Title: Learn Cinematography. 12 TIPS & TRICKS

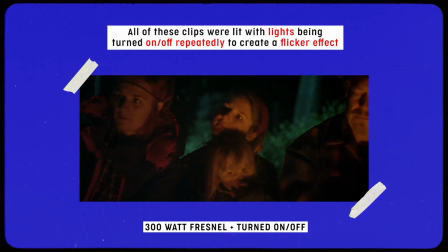774s
Actually, before sky panels and DMX came heavy on the scene, I lit a lot of music videos with tungsten lighting.
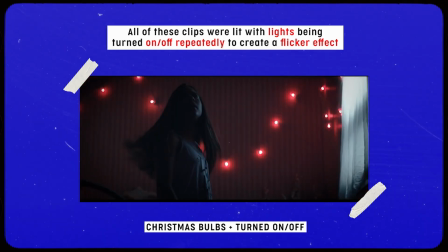781s
Basically a light bulb inside of these lights. You can turn it off and on with no reset time.
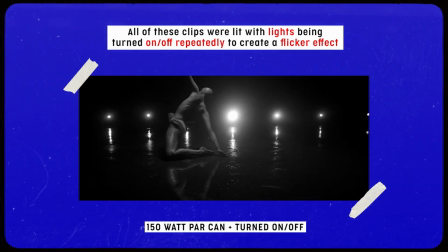787s
So by simply having someone on your crew flipping the switch off and on at sort of varying rates,
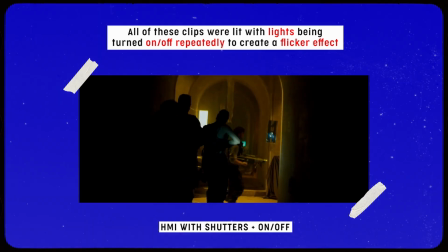793s
you can have a pretty affordable, low budget way to create sort of like a paparazzi flash or a strobe light.
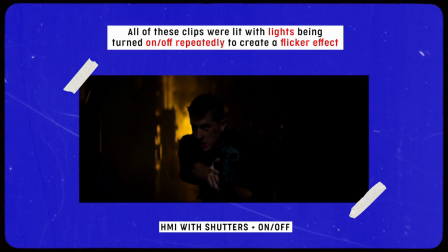799s
So yeah, this is a really quick way, affordable way, and easy way to create dynamic lighting on your next set. So dynamic lighting is essentially just creating movement and energy in your lights to match the tone and the feeling that your scene or whatever you're shooting should feel like.
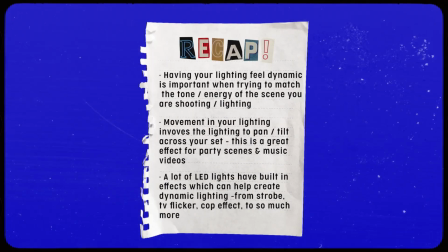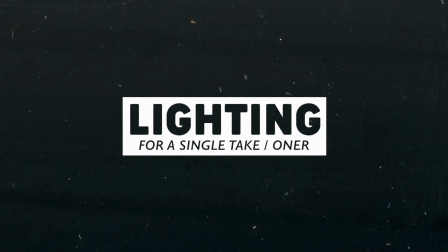In some ways, you have to abandon everything we've taught you when you're shooting a single take. Not entirely, but to some degree, you certainly have to be less precious. Everything we've discussed, from placement of your lights, the quality of light, has pertained to a subject on a mark, in a single spot. And when you introduce movement and blocking that naturally a single take will likely have, you have to kind of abandon a lot of that, because if you were shooting a oneer, and you had your key light and all these siders and toppers and flags and all this stuff, and the oneer continues backwards and moves around, they're gonna see all of your equipment. So you kind of have to lean into other techniques for lighting your scene. For starters, I always find it's helpful to walk your scene out as you would. You can even grab your iPhone.
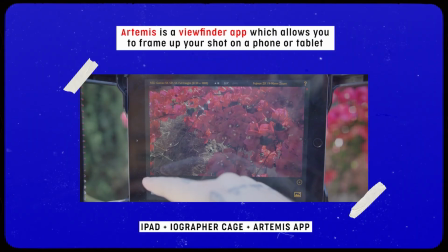884s
I have Artemis on my phone, so I'll just screen record Artemis with the right lens and just walk the set with the director.
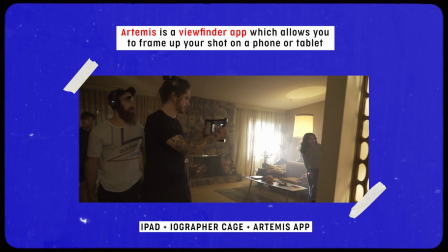890s
And if you can kind of match out, where you're gonna pan, it doesn't even need to be Artemis.
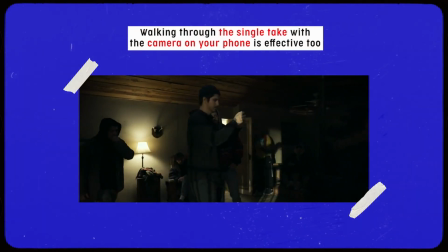896s
You could literally use the video app on your iPhone and maybe pinch zoom into kind of your shot size.
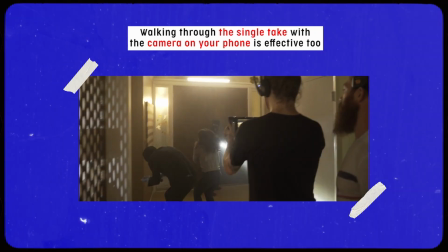901s
Because all you're really trying to do with this rehearsal with your phone by walking the shot is kind of do the move. And you might see that we never see that corner, or you might see that that window is a lot more featured than that window, and you want to push light through that window. discovering where you're looking just with a real quick dry rehearsal is incredibly important. The framing doesn't have to be perfect. It'll just give you some sort of reference that you can review with your director and crew.
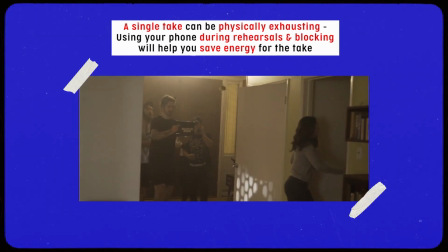927s
And another reason why I like doing this, walking this shot with a viewfinder or a phone is,
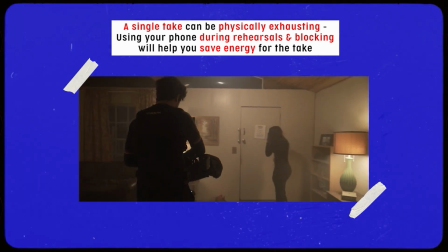933s
as a DP, I'm usually the one operating the camera. Either it's on my shoulder or I'm, operating Steadicam.
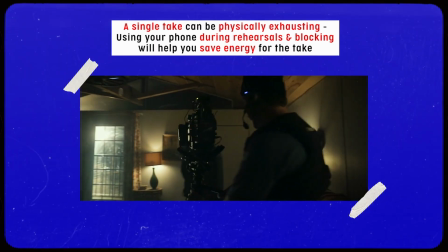940s
And that rig is very heavy to be holding for a 4 to 5 minute take, So while you're rehearsing and while you're dialing and blocking,
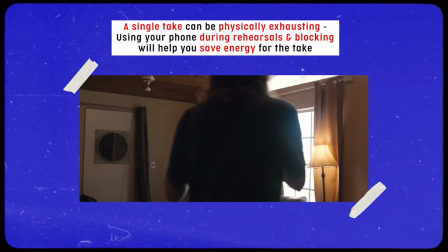949s
it's actually much more efficient to just do that on your phone so you don't have to be wasting energy carrying around a 40 to 50 pound rig.
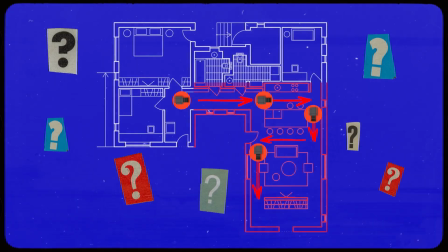958s
So at this point, you must be thinking, where do I place lights and how do I light a oneer if everything's going to be seen?
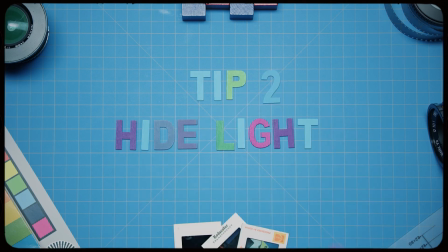964s
So our approach after walking through the shot with the viewfinder is map out any zones or areas where you will not see.
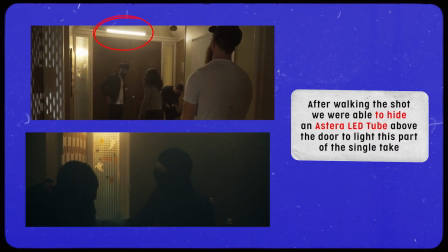972s
This might be a corner, a closet, an area of the ceiling that's out of frame. These are always good places to start to add lights.
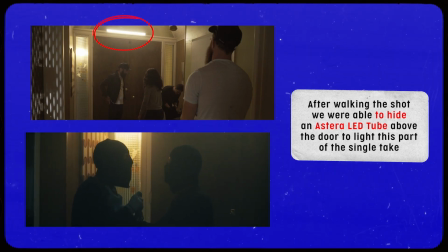980s
But beyond just sort of, sneaking lights in certain areas of your set that are unseen,
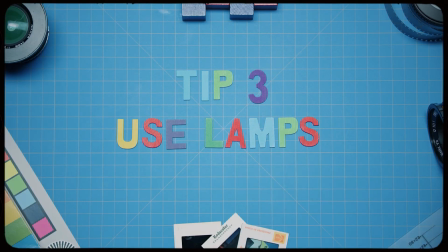984s
one of my favorite ways to approach a oneer inside of a house is by using practical lamps.
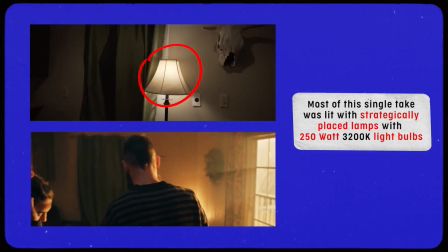991s
Naturally lamps are going to build in little pockets of light throughout your set.
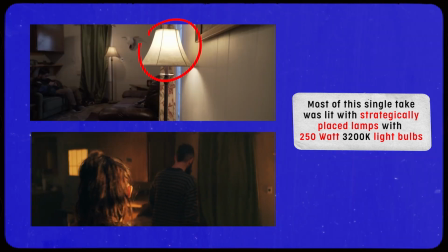995s
So as your actor or, your subject is walking through your oneer, they're going to get hit with little,
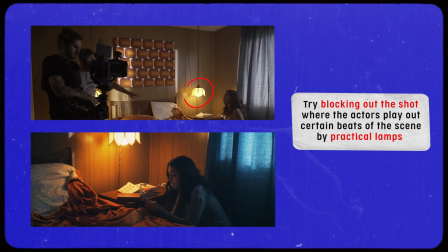1001s
patches of light from those practical lamps.
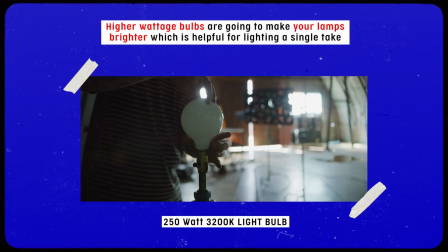1004s
And when you are using a practical lamp, try to switch out the bulb to a brighter 250 watt bulb.
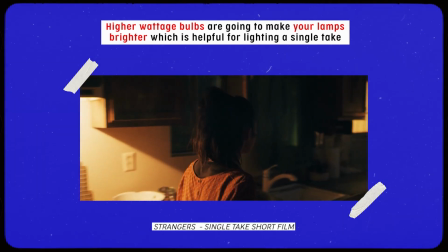1010s
You can pick these up at most hardware stores, but this is just going to make your lamps brighter, and you can, actually end up keying your subject with these lamps.